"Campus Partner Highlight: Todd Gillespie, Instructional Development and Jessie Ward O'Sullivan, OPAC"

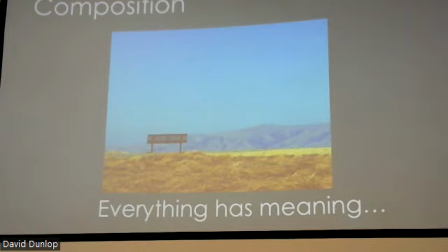(20:37)
Composition, everything has meaning. We're not going to go too much into that, but where you put a subject in focus has meaning.
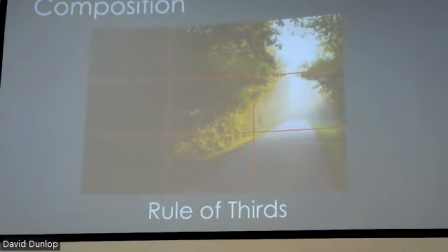(20:46)
You don't necessarily need to think about this, but your brain and you growing up watching Gilligan's Islands and everything since then has all been predicated on the understanding of people who are putting those images in front of you,
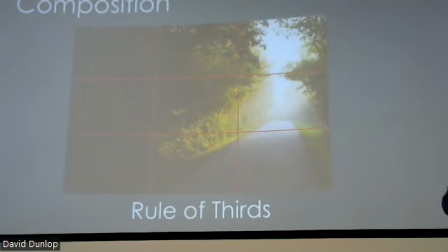(21:00)
understand composition has meaning. Where they put things on the frame has a connotation to your brain that you're not even aware of.
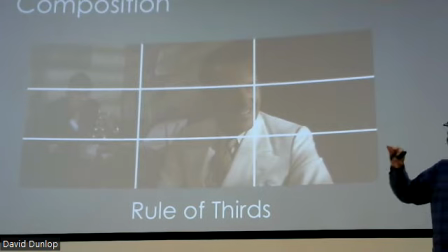(21:08)
The rule of thirds, putting something in one part of the frame versus the other part of the frame and how that makes it interesting and how you get that differentiation and stuff like that becomes a filmmaking tool.
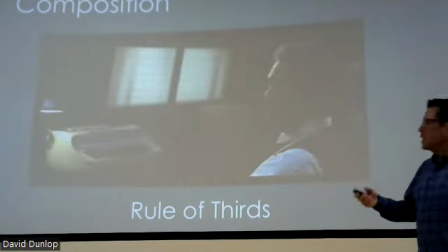(21:22)
You know, this kind of conveys meaning.
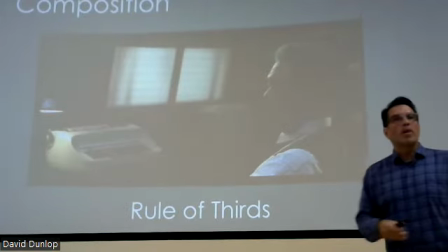(21:24)
You know, we got Morgan Freeman on one side, he's thinking, we got the typewriter on the other side, he can't go do his work, you know, the kind of composition.
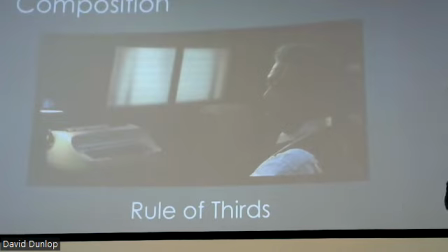(21:31)
So even with that shot, with that one scene, your brain is already kind of processing that there's meaning to this. Just him sitting there, typewriter on one side, he's very separated on the other side. There's some meaning going on, whether you consciously are thinking about it or not.
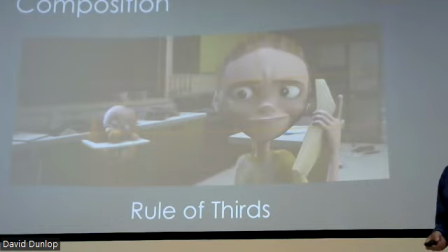(21:50)
Again, this even happens. Pixar is a great thing. We're going to use a couple examples of Pixar. Pixar doesn't need to do this. Everything is digital. This world is completely invented, but Pixar also understands that there's
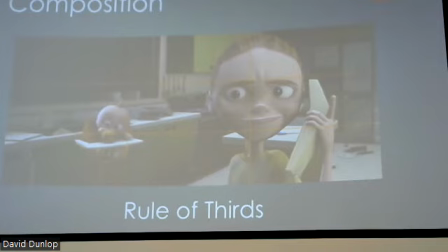(22:04)
inherent understanding that we apply in composition in the films and the videos that we watch. So they emulate it because that is going to make more sense to our brain.
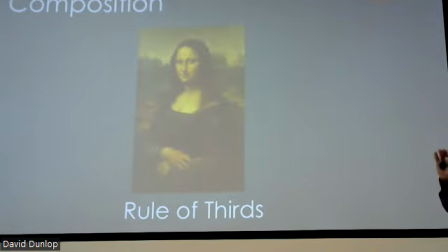(22:17)
And this goes back, Leonardo da Vinci did not first start it, but he kind of is one of the, not pioneers, but one of the first people who really brought the concept
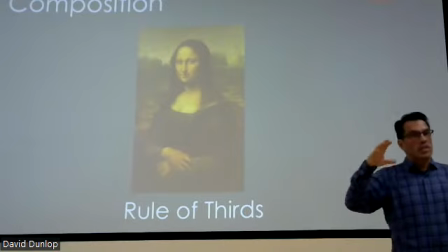(22:29)
of your eye line and where you put the subject in relationship to the portrait or the picture.
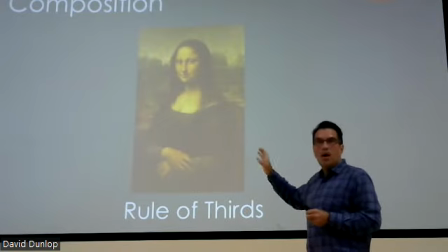(22:36)
And so pretty much ever since then, when somebody is talking to you on camera, this is really close to the composition that they have. And that was kind of established back in the late 1500s and the 1600s,
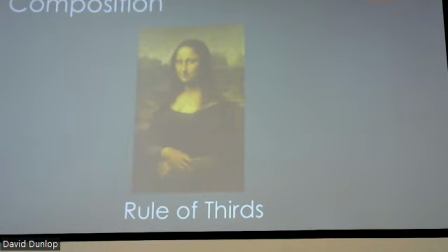(22:49)
because that is where, when that subject is in that top third of there with the eye line looking at you, it looks like they are directly looking at us. And that's kind of the concept that was created back in the 1500s.
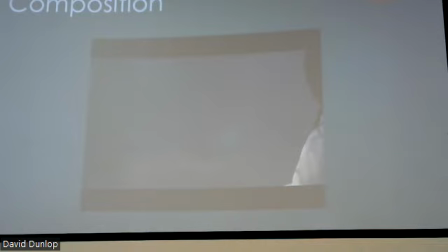(23:06)
We got our first clip. I'm gonna get this out of place. Ooh, I don't even know if I can get it. So composition, this is the point of this, we're flying through, how am I doing?
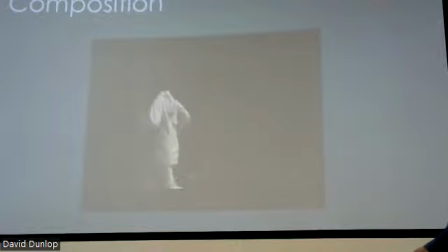(23:17)
Oh, I need to get it over to you real quick, Jesse. They put him in the front of the frame. It doesn't look good. It doesn't look natural that he's in the front of the frame. They did that to kind of give this intentionality that he's kind of like pushing up against it.
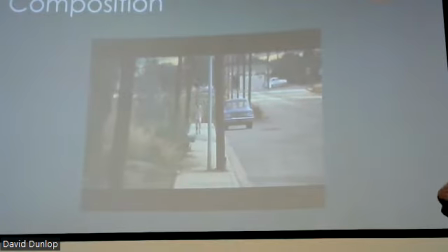(23:30)
And you kind of think of it for a second. Here's the other part of it. It's like, it doesn't look like he's moving almost because he's running, and they put a big long lens and stuck it very far away and made him run.
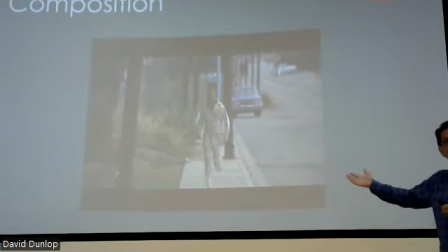(23:42)
Now, if this was the Avengers and you wanted to make Thor look like he's running, you would never shoot it this way because it wouldn't carry any significance.
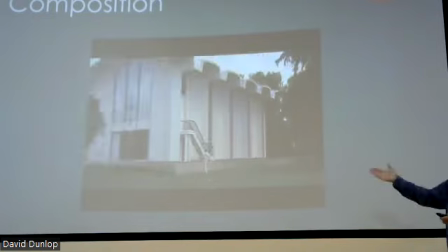(23:50)
It would look like Thor can't get anywhere. So it's making Dustin Hoffman look like he can't get to his destination.
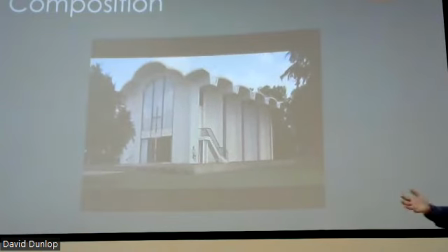(23:57)
This is more talking about composition. So when you're putting your person in your frame, where you're putting them, how close to the camera conveys meaning, whether it's understood or not.
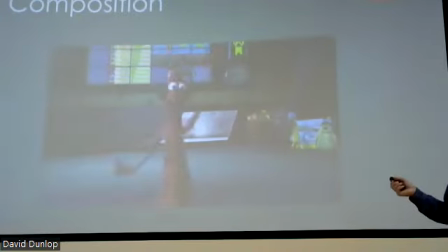(24:09)
Here we go, more Pixar. So this is a funny one where they don't need to move the camera.
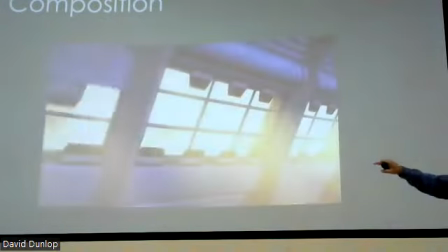(24:15)
There is no camera there. The camera is moving all around the frame. Look at that. It overshoots.
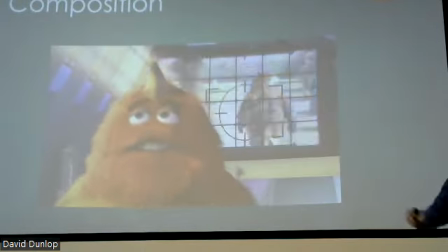(24:20)
It has to rock back and stuff like that. So it's creating this frenetic
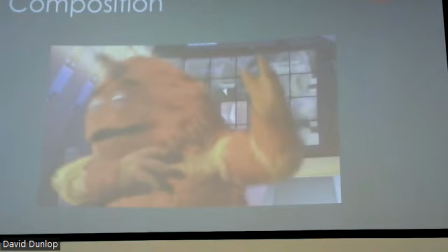(24:29)
atmosphere of what's going on. It's a Pixar movie. There's nothing physical about that. That camera, they could tell that camera to stop exactly where they wanted to. They didn't.